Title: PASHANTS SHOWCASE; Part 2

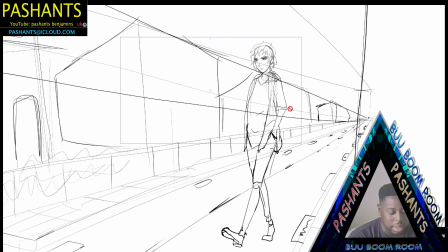3:48 And in case I choose not to go with that, I've also drawn this up, which is a very, very, very,
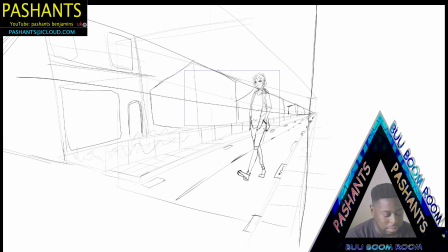3:56 very, very rough sketch of like a background,
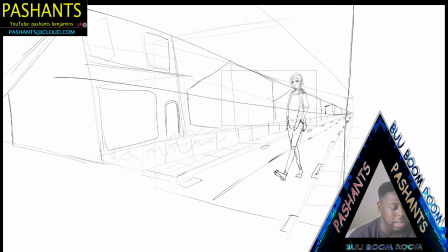4:02 and he might be walking along this background,
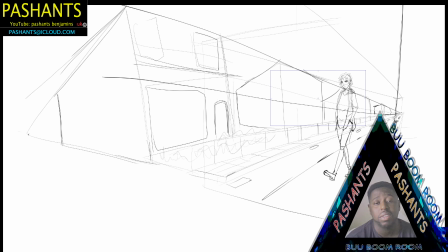4:06 but this background is very interesting because I've used a 2-point perspective as to 1 point. Usually you would use a 1-point perspective to get something simple drawn down,
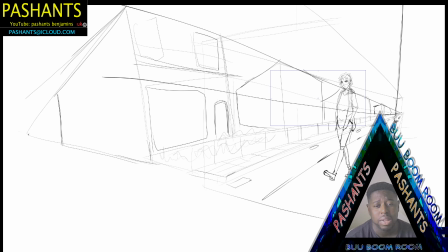4:23 but when you're doing something a little bit more technical, you do have to bring in a range of perspectives. Now the reason why I used
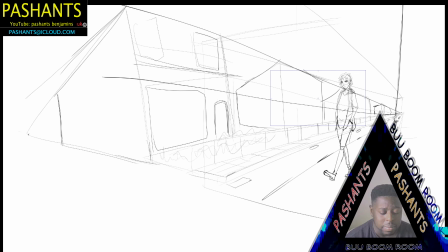4:35 perspectives with this particular more than one perspective point with this particular piece was because what I had in mind was going with like kind of an abstract animation. I'm not sure if it's something that I will use, but it's something that I may stick with.
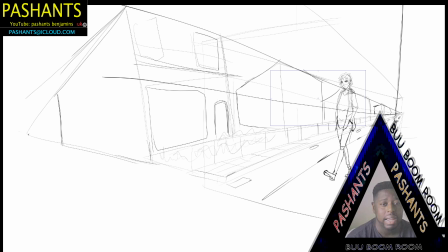4:55 It all depends on time and how efficiently I am able to work through that timesheet that I have, the mental timesheet as it were. So I can show you now.
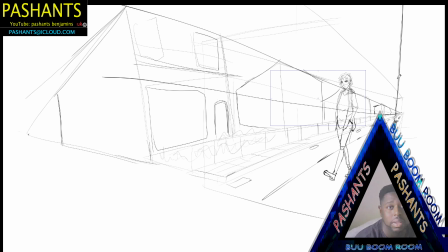5:14 So here, if you can see my mouse moving on the screen, where this black line is, somewhere here is where my first perspective point is. So I will draw that little dot. Now everything from here,
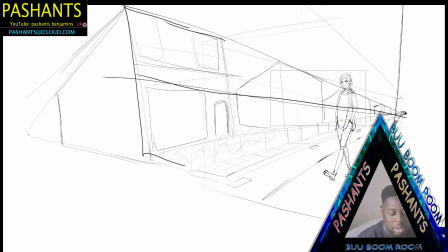5:35 reverts, originates to or from that perspective point, which is why you kind of get that kind of pulling effect, like you're kind of looking through a keyhole. And then I went and perked another one, and the other one would be here.
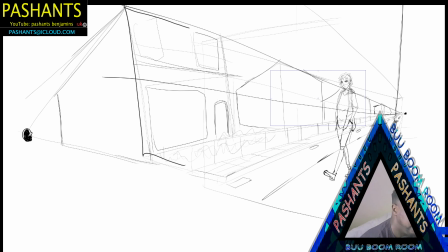5:55 So I've got 1 point here, and I've got 1 point here. Now I can explain why I have 2 points. The first point, which is the point that is over on this side,
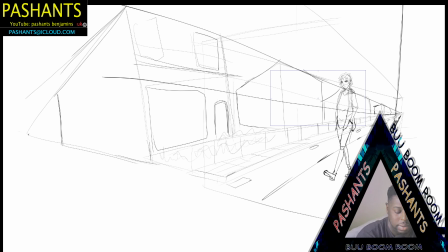6:13 is to help me, plant the road, and I don't know, maybe put a few fences coming down, but everything will stem from that point.
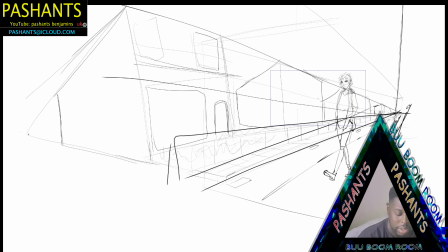6:28 That's to put maybe a fence here, and then it all stem to that point. And so that's how that goes. And also everything in the road, everything will stem to that point.
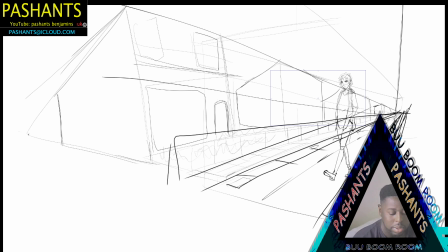6:47 So that's why I put that perspective point. Also, it helped me, figure out how these houses will be drawn. So if I was to draw it higher, then I would draw the house coming this way. And that's why I drew this perspective point,
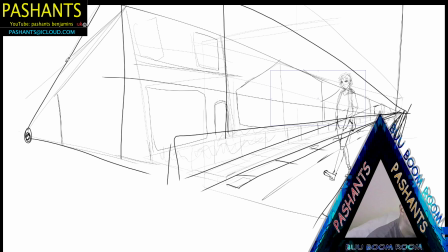7:04 because now this one will mark how I would draw the line coming back from this point. So I could actually map that house out.
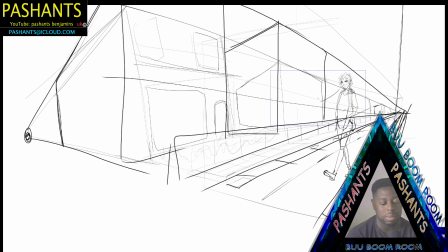7:21 And the reason why I'm using the perspective point in this one is so that I got an understanding of how my environment will look and how it will influence how I will animate within that environment.